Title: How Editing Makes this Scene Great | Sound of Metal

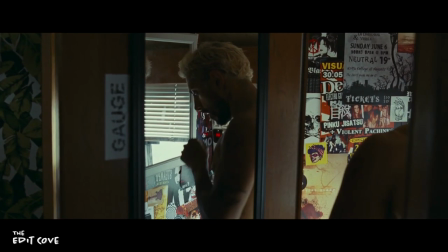4:07 Then, you go into this world of him losing. You feel that you're going with him.
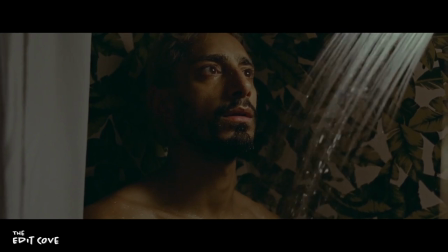4:12 Then, it's about how long can you stay in that world. And when do you want to go in or out of that world with your character?
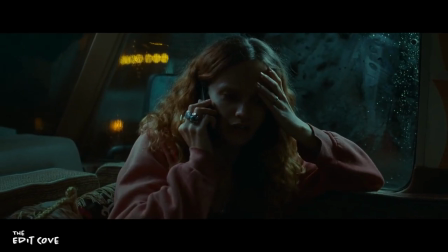4:20 Because there are also some things that we need to understand. hand. We need to understand how big of a loss this is.
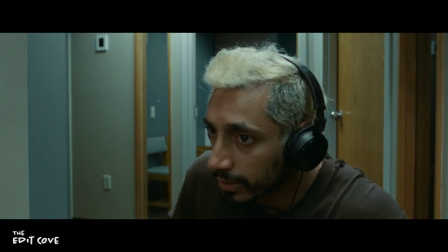4:32 If I experienced that myself, it would be completely terrifying.
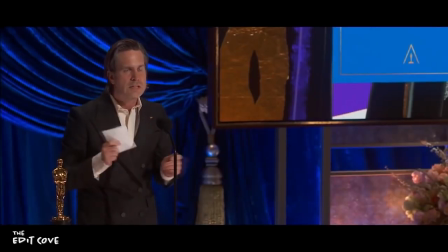4:40 That's all from editor Mikel E.G. Nielsen.
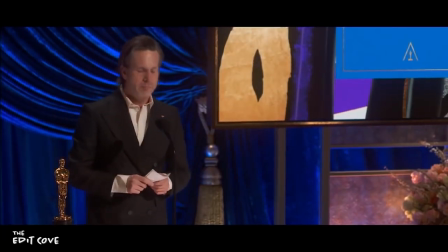4:42 And if you're interested to hear more from him, you can read the rest of his interview with Steve Hallfish in the link below, and there's some incredibly insightful stuff there.
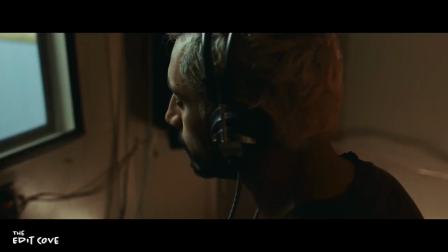4:50 Now if you pay close attention to the times we go in and out of Ruben's head, we start to notice a trend.
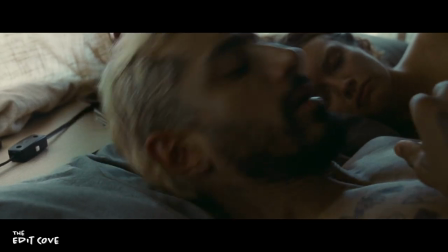4:55 The times we hear the world through his perspective is when Mr. Nielsen wants the audience to experience what the main character is experiencing.
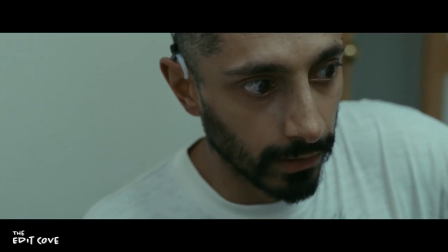5:04 Doing so allows the audience to really connect with Ruben and sympathize with him, which is a super important task especially in emotional dramas.
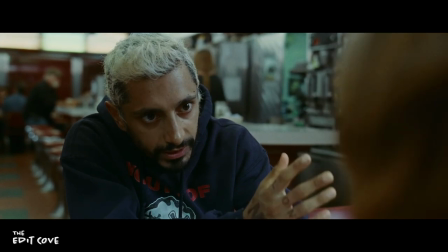5:12 The moments we cut out of Ruben's point of view is primarily used to help communicate something to the audience.
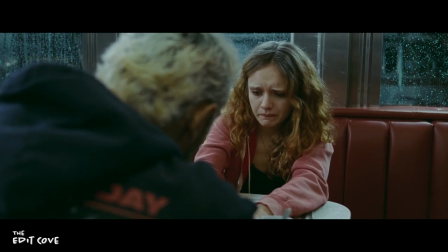5:18 And if the entire film was from Ruben's perspective, and let's say we never jumped out,
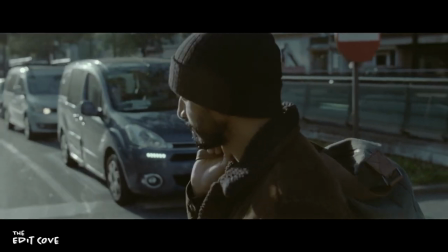5:22 it would be incredibly difficult to tell the story and, let's face it, a little exhausting for the audience.
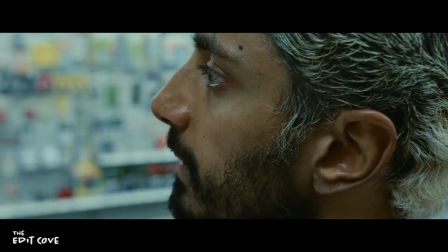5:28 The first example comes from the pharmacy scene. We initially hear the world through Ruben's perspective, and as Mr. Nielsen states, it is terrifying.
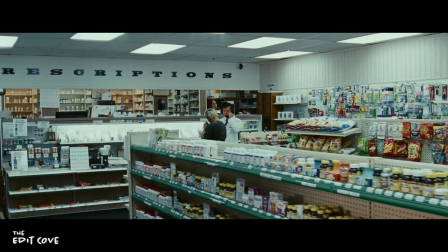5:38 But we jump out by cutting to this wide angle, which momentarily separates Ruben from the audience,
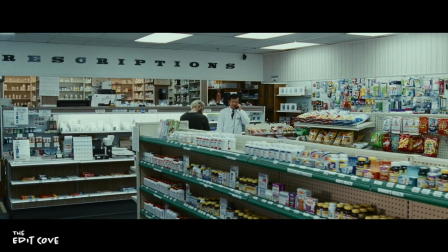5:43 and we become almost like another customer in the store. We can then hear what the pharmacist is saying, which gives the audience a bit more information that we couldn't have gotten if we just stayed in Ruben's perspective.
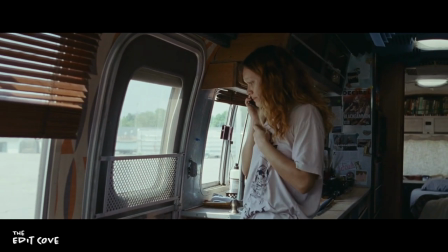6:01 And a scene where we are completely not in Ruben's point of view is the scene where Lou leaves Ruben.
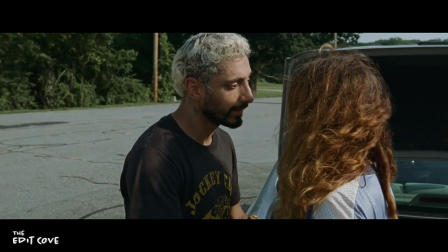6:08 Because this scene is not about Ruben's loss of hearing, but rather his relationship with Lou, it's not as important to place an emphasis on his deafness.
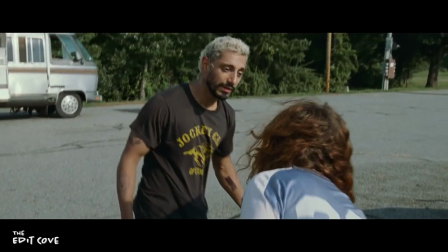6:17 As an audience member, we want to fully hear and understand the interaction that's taking place in the scene,
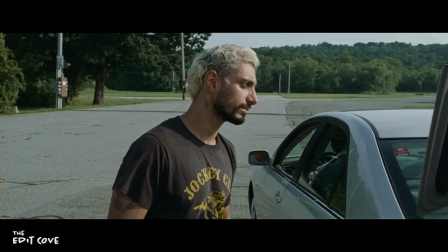6:23 and take a moment to sympathize with Lou rather than Ruben.
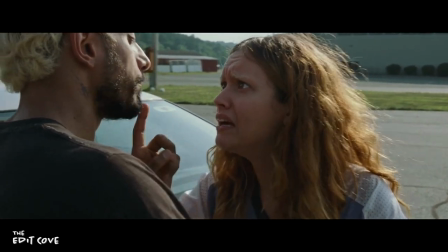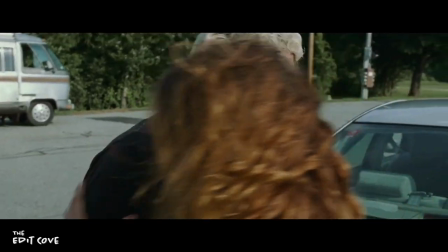6:31 One minor thing that I would be interested in tweaking in the scene is the moment that Lou begins to drive away,
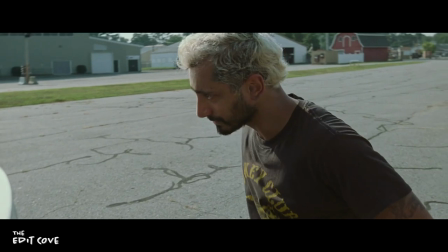6:37 we go back into Ruben's point of view and the sound of the engine just disappears and his curse has become muffled,
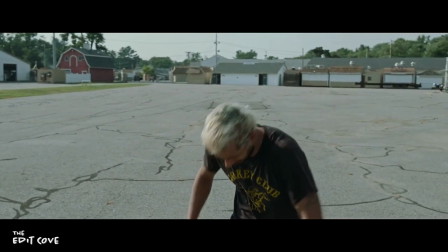6:43 adding extra punctuation to the fact that Ruben is now alone.
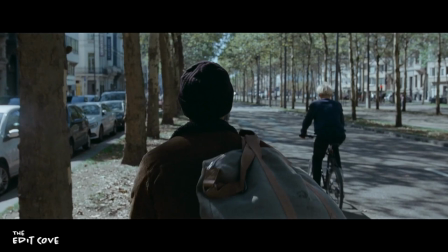6:48 Now a scene that's entirely shown from Ruben's point of view is the final scene of the film,
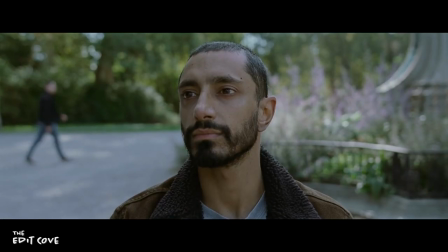6:53 which I think is the perfect way to end and what I'm going to talk about in greater detail.
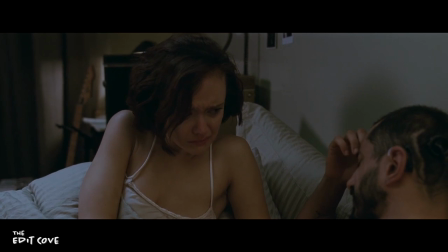6:58 This scene immediately follows Ruben's moment where he reconnects with Lou, which
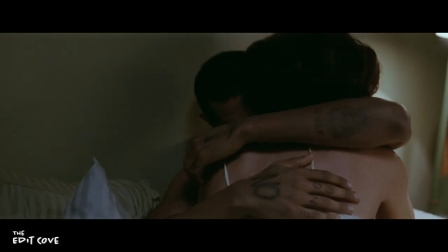7:06 could have been a happy ending in itself,
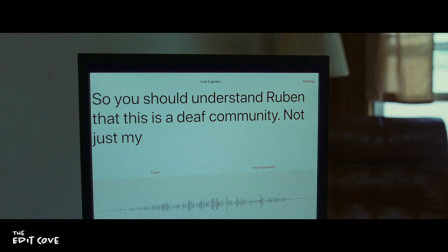7:08 but Ruben has yet to embrace his condition and change his mentality which his mentor Joe had been trying to get him to do this whole time.
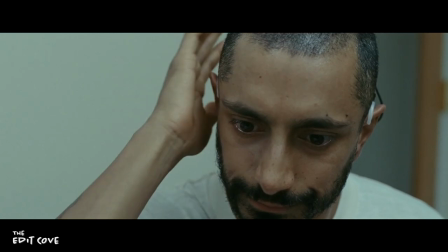7:19 Up until this point it's clear as day that Ruben hates the way his implants make everything sound yet he continues to use them
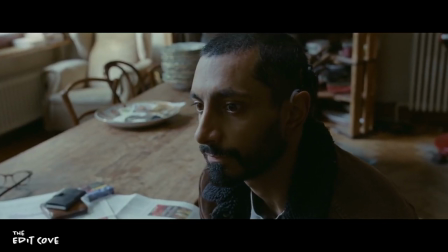7:27 to communicate with others and possibly because he feels obligated to since he sold everything precious to him to get them.
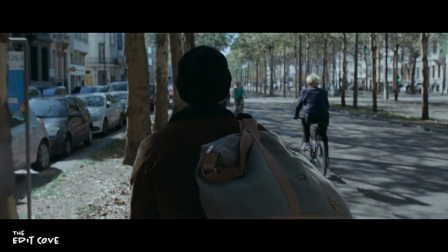7:35 Now Ruben walks down the street on a beautiful day, and the audience experiences the world through Ruben's perspective.
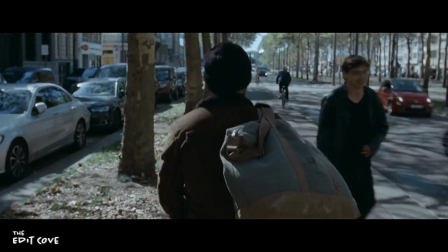7:41 And the world just sounds noisy and unnatural and borderline painful.
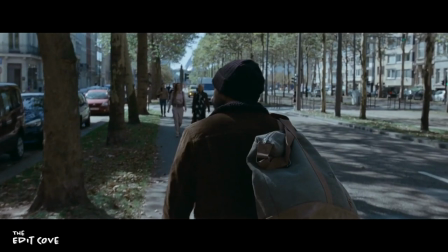7:51 This initial long shot really gives it time to sink in.
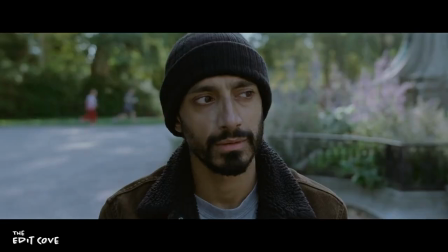7:54 These shots of kids playing, juxtaposed with discombobulating, disorienting audio, wipe all semblance of joy from these images. Ruben is now on a bench, observing, yet almost cringing.
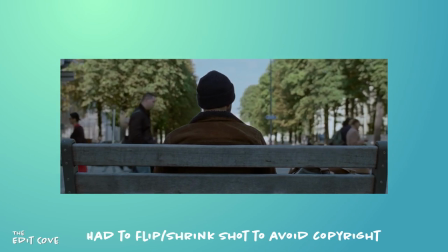8:09 This dolly shot over the shoulder, with cars and people passing by, just sell how noisy the world actually is and then there's this!
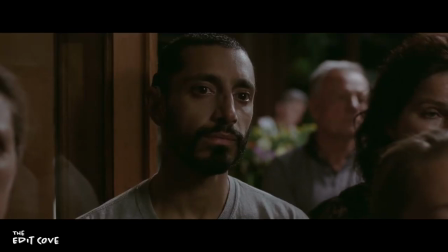8:22 A church bell rings, and much like the song sung by Lou and her father, this is supposed to be a beautiful noise.
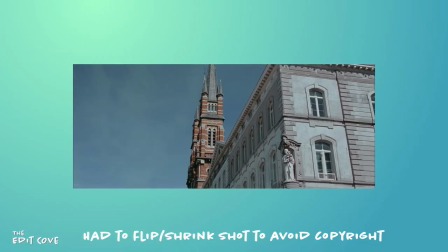8:31 The cut to the steeple is rather quick before we cut back to Ruben. And this is his breaking point.
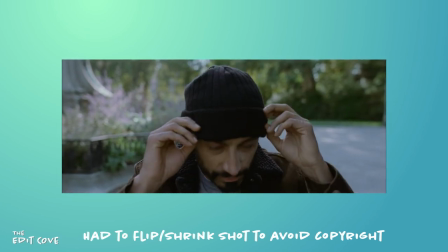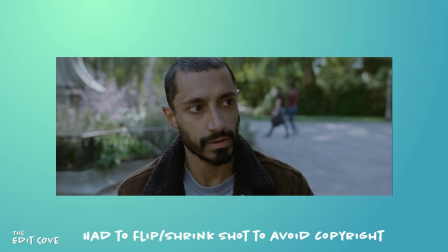8:46 The implants come off. Just as the noise level reaches its peak, the world goes silent.
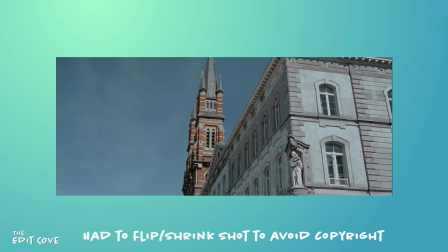8:52 An eyeline cut back to the steeple. This is the same shot as before, but in silence it takes on a new meaning. It's no longer the source of a horrific noise, but an image of beautiful architecture against a blue sky.
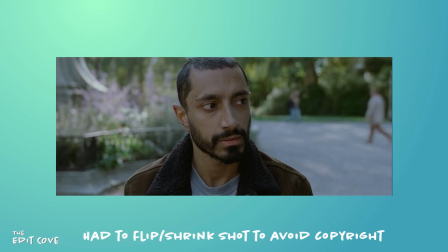9:07 The cut back to Ruben is once again a good example of using eye movements to motivate in and out points of a cut and check out my last video if you want more detail on that.
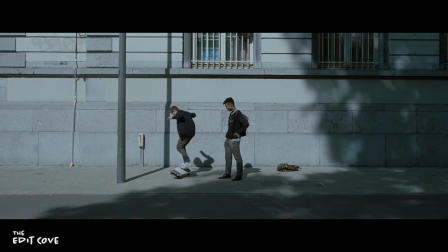9:16 The cut back to the skateboarding kids shows us that we don't need to be able to hear to observe moments of joy like this.
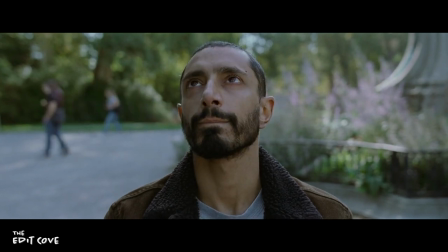9:24 Cut back to Ruben again. Eyes motivate the cut and we hang on this gorgeous shot for 12 whole seconds.
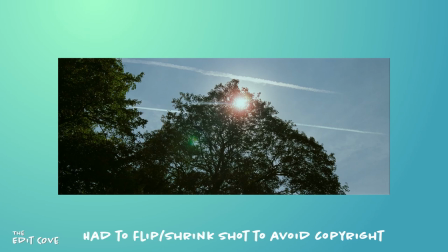9:33 This is a long time for a cutaway. And what this length does is give this scene a sense of serenity. You know, we've all looked out at beautiful scenery and silence just taking in the natural beauty of the earth, and Ruben seems to be doing just this, and he begins to embrace the absolute silence.
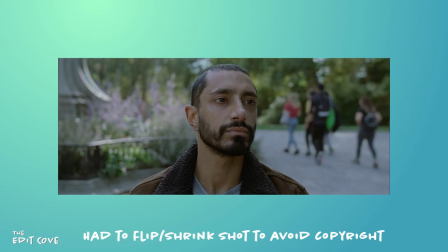9:51 Nilsson hangs on the final shot of the film for an entire 34 seconds, signifying the inner peace that Ruben was able to find, sitting on a park bench in the middle of a sunny day.
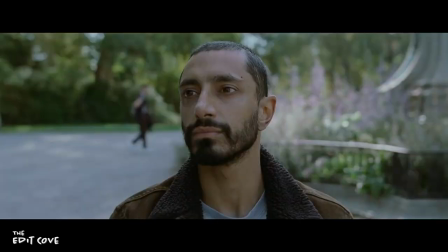10:02 Cut to black. Now besides the incredible sound design and acting from Reza Med, I believe what really makes this scene great is its pacing.
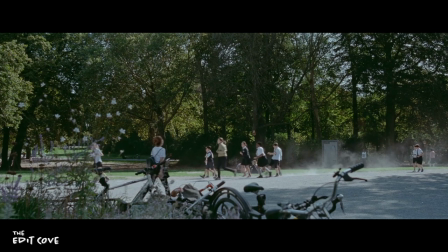10:11 The scene could have been half the length and maybe could have accomplished something similar.
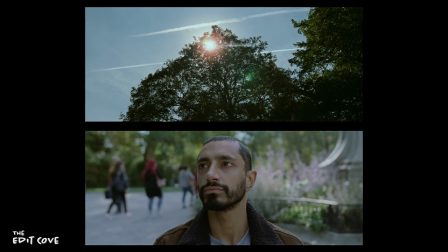10:16 However, I think holding on these last two shots was absolutely necessary to achieve the impact that this scene deserved.
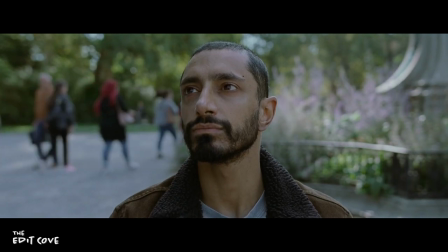10:23 In just 35 seconds, we see a man whose sense of hearing and way of life that was stripped away from him,
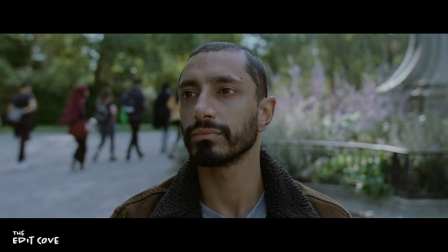10:31 slowly realize that he's just found inner peace, in peace itself.
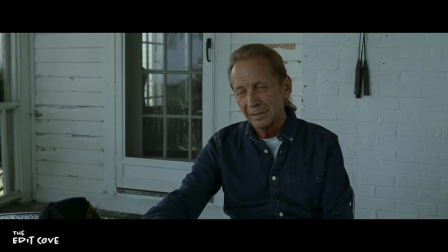10:37 In that moment, Ruben understands the significance of Joe's mission.
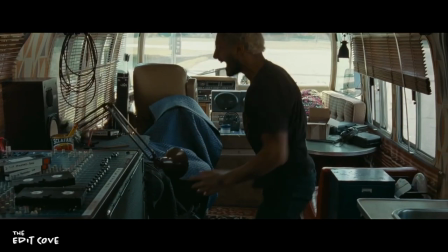10:45 You can't fix deafness, but you can fix the negativity and despair that accompanies it.
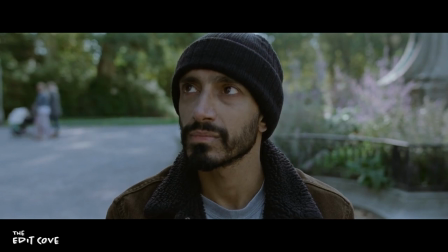10:55 Editing this scene from Ruben's perspective allows the audience to internalize these emotions
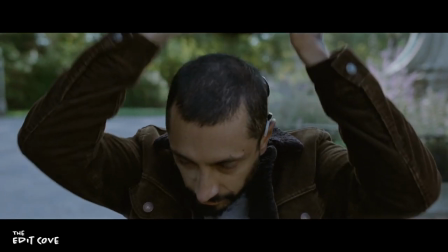11:00 especially when the audio transitions from that wretched metallic noise to absolute silence.
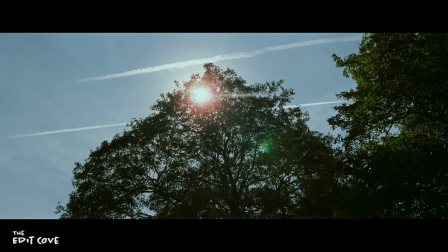11:07 And just like how Ruben found peace, the audience experiences the same effect.
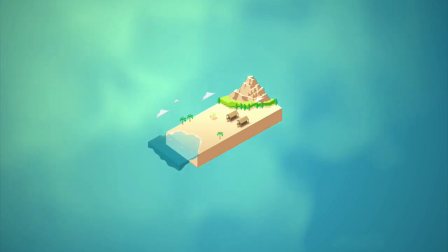11:14 Thank you all so much for watching. If you haven't checked out The Sound of Metal yet, it is free for all Amazon Prime members at the moment, and I highly suggest you check it out.
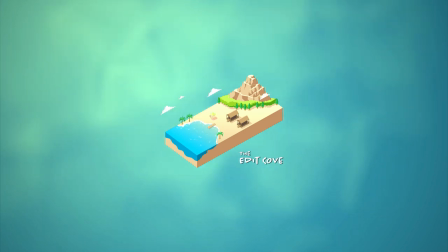11:23 Let me know in the comments your favorite scene in that film, or if there's a scene you want me to go over in another film.
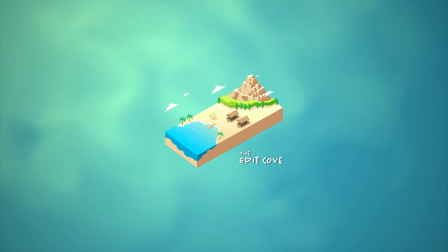11:30 And hit the like button if you enjoyed this video, it does help the algorithm suggest this video to others interested in editing.
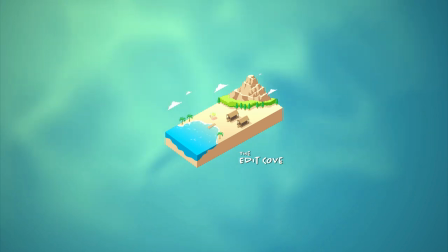11:37 I'll see you next time.